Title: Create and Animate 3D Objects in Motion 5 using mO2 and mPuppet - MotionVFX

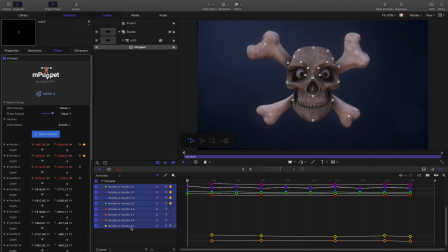495s
I'm done with the keyframes so I will select the height curve and change the interpolation to Bezier in order to get smoother animation. I can press the play button to check the animation.
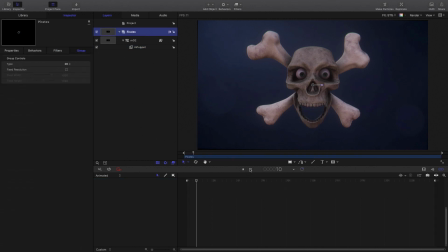animation. We can see that MPUPET animations are very organic.
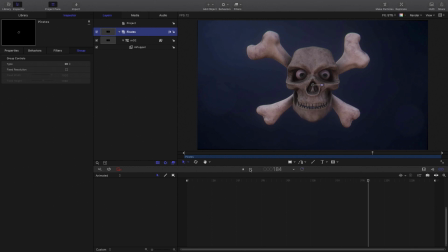The really cool thing about merging MPUPET and MO2 is the fact that we can go back to the 3D objects at any time and modify them.
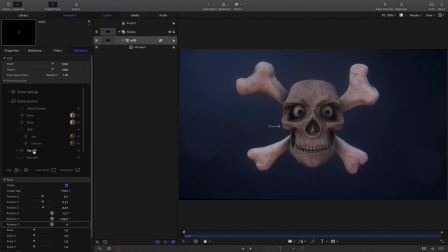541s
For example here I would like to animate a little bit the eyeball in order to give life to my dead character. So I just have to select the eyes and play with the Y rotation. I will add some keyframes on both eyes.
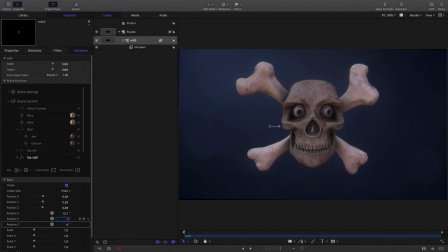To add a scariest atmosphere, let's add some smoke.
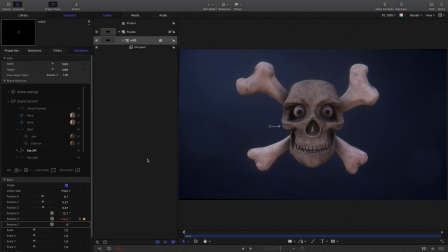581s
Here I will use compositing element from Motion VFX collection called mSmoke. I will create a new group, smoke. Drag and drop a video element inside.
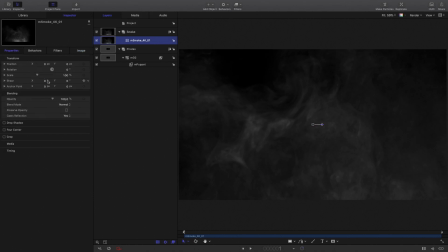594s
I will need to change the blend mode to screen or add.
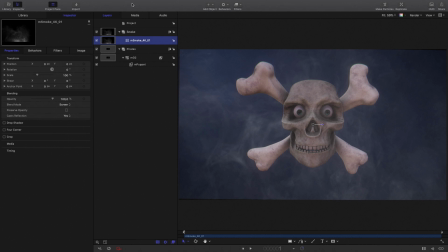601s
but I need to add a second one on the back. To do so, I will go to the Media tab and drag and drop a new Smoke layer. Go back to the Layers tab and select my MO2 element.
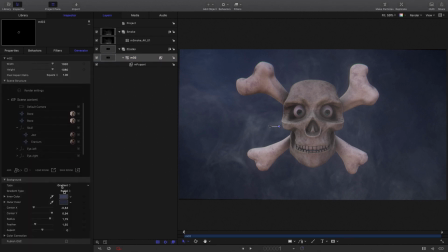615s
In the Inspector, we'll open the Scene settings and select the Background settings. Below, I will modify the type from Gradient to Drop Zone.
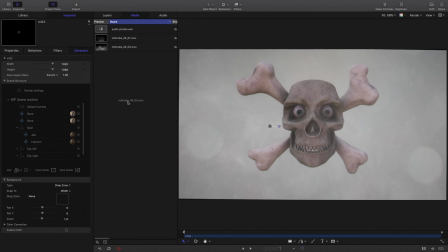623s
I will drag and drop my Smoke element into it.
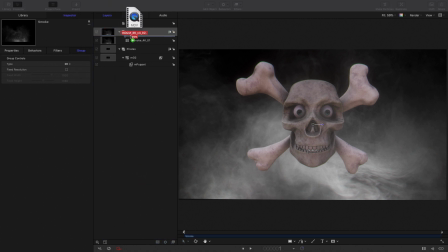628s
I will also add some dust particle I will change the blend mode again and play with the opacity parameters from the particles but also from the smoke layer now
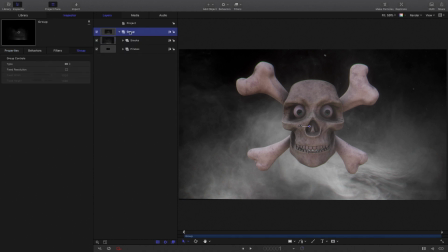645s
we'll merge both elements into a new group I will call it skull project and
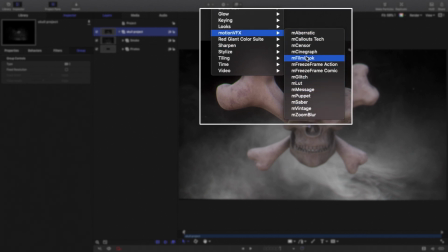654s
I will apply on it and film look in order to get a quick color correction i
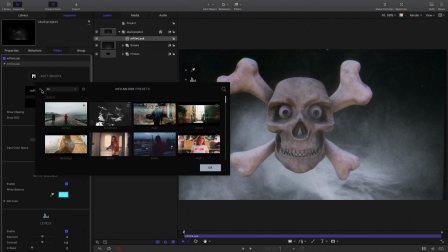662s
will go directly to the preset library where i can test many looks i
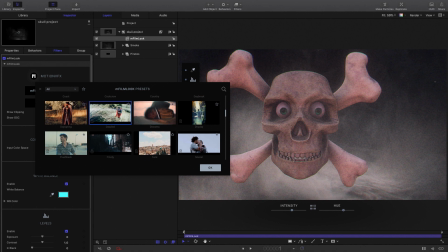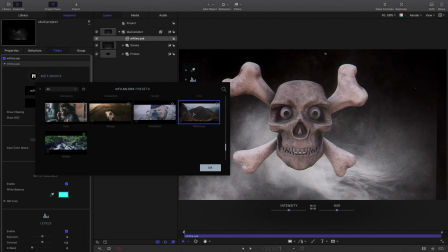674s
will select the wilderness presets and it's done for more tutorial in english French,
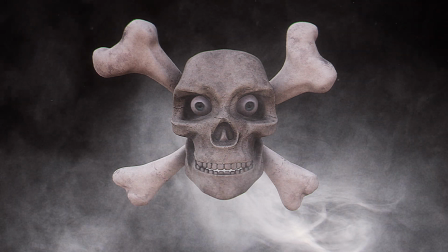680s
Spanish, don't hesitate to subscribe to MotionVFX YouTube channel. Thanks for watching, ciao ciao, bye bye.